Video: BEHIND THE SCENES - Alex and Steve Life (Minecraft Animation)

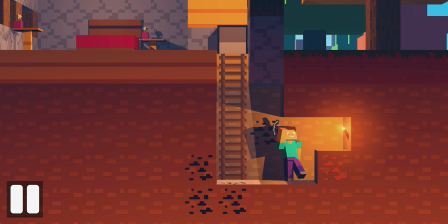4:07 It doesn't matter what I see in 3D, what matters is only what the audience sees.
Huh, I wonder how long that'll take.
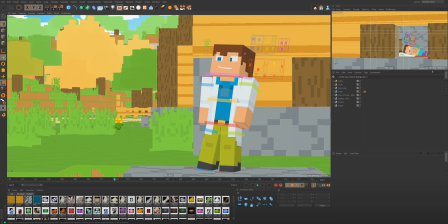4:15 Remember earlier when I mentioned how important it is to use the same rig for multiple characters?
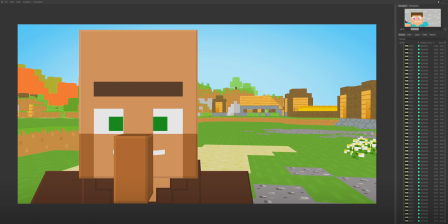4:20 If I strap the camera to Steve's face, we can watch him instantly turn into a villager for the next shot.
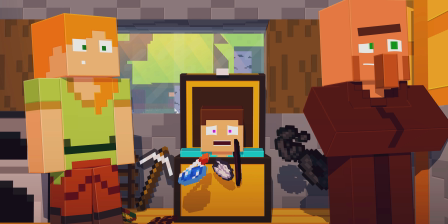4:25 The only time in the whole video we see three characters together is the final shot. So until then, I'm going to be using these two rigs as much as possible.
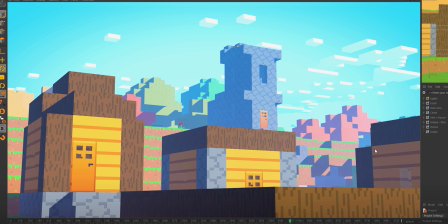4:33 I know I've already been over this, but I thought it would be funny to watch Steve turn into a villager with a big forehead and a monobrow.
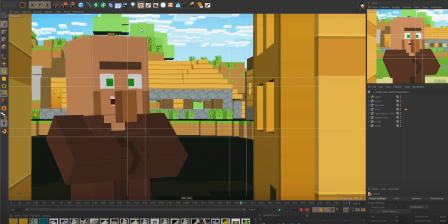4:40 Also in this shot when the villager is talking to Alex if we bring the camera outside of the house We can see this huge gray box in the sky.
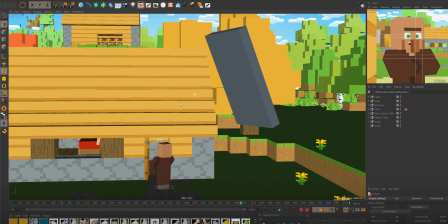4:48 What is that about? Why is that there?
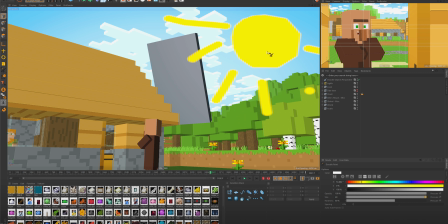4:50 Well, we have a good friend the Sun to thank for this one See when the villager goes more outside away from Alex's front door the Sun kept
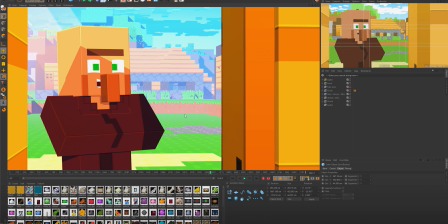4:57 lighting the villager in a really weird way So what I'm doing by adding that huge gray box in the sky is stopping the Sun touching the villager That way he doesn't have a weird light triangle on the side of his face How have I got this far without mentioning physics?
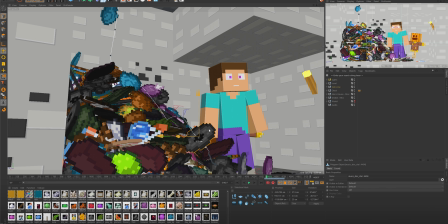5:11 I mean, come on. That's what you want to know about. That's what I want to know about. They look so cool.
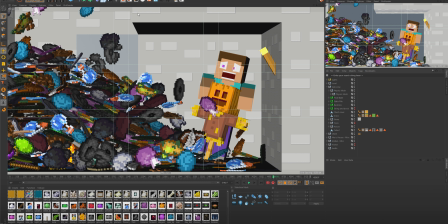5:16 Okay, first things first. We only ever see the physics when we're down in the side view. This is important because we have to make a collision mesh of the room.
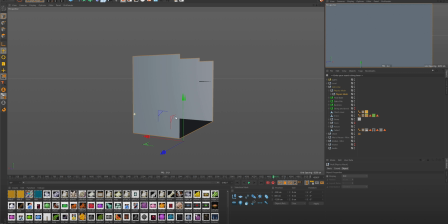5:24 Now, I know this sounds like jargon, but there's only two things you need to understand for physics to work. Number one is a static mesh. This is like your house. You can't go through the floor. You can't go through the walls. You can't go through the ceiling. I mean, you could if you tried hard enough, but you're not gonna. Any objects that interact with these walls, ceilings, or floors will not go through them.
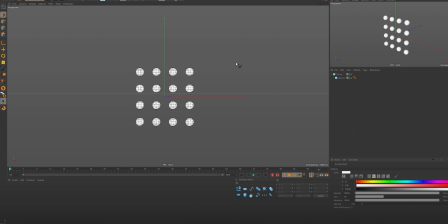5:43 Now this brings us on to number two, rigid bodies, which is a fancy name of things that fall down.
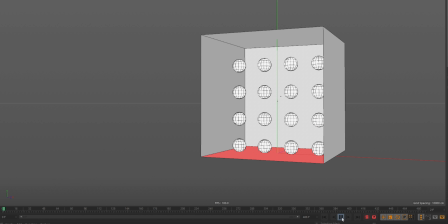5:49 Apply a rigid body tag to any object and it will interact with those walls, ceilings, and floors that we mentioned earlier.
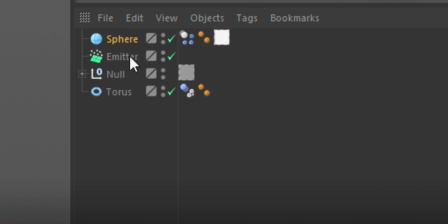5:55 Look at them go, they're crazy. Throw these items into an emitter and we can watch hundreds of them all fall down at once.
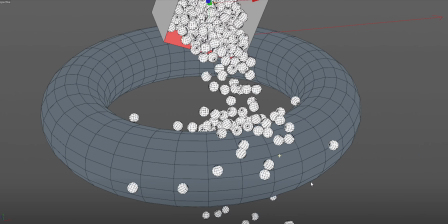6:02 And I think you've worked out how we got to the final video now.
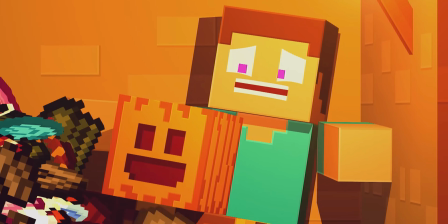6:05 Basically just a lot of these a lot of emitters if you pay attention to steve's left arm You'll notice that there's actually an item that's
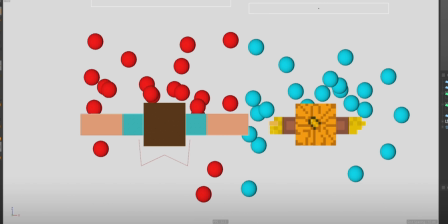6:13 bouncing on it This is because steve and spooky much like the walls have collision meshes on them If I take a blank cube add the collision tag and
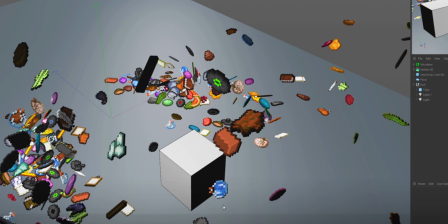6:20 then I ram it through these items bam look at that How pretty is this can you tell I like messing with physics is it obvious yet? Having physics simulations bending the world. These are all cool cool things, but But... we've run out of time.
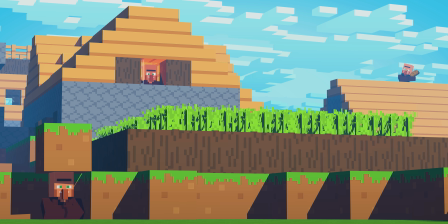6:36 So if there's a burning question you want to ask, let me know in the comments down below. If you're new here, hit that subscribe button.
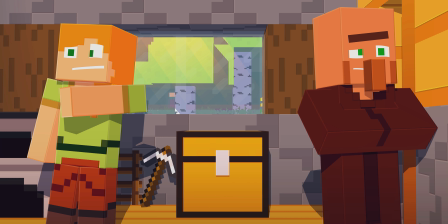6:42 And until next time, you take care of yourself, have a lovely day, buh-bye.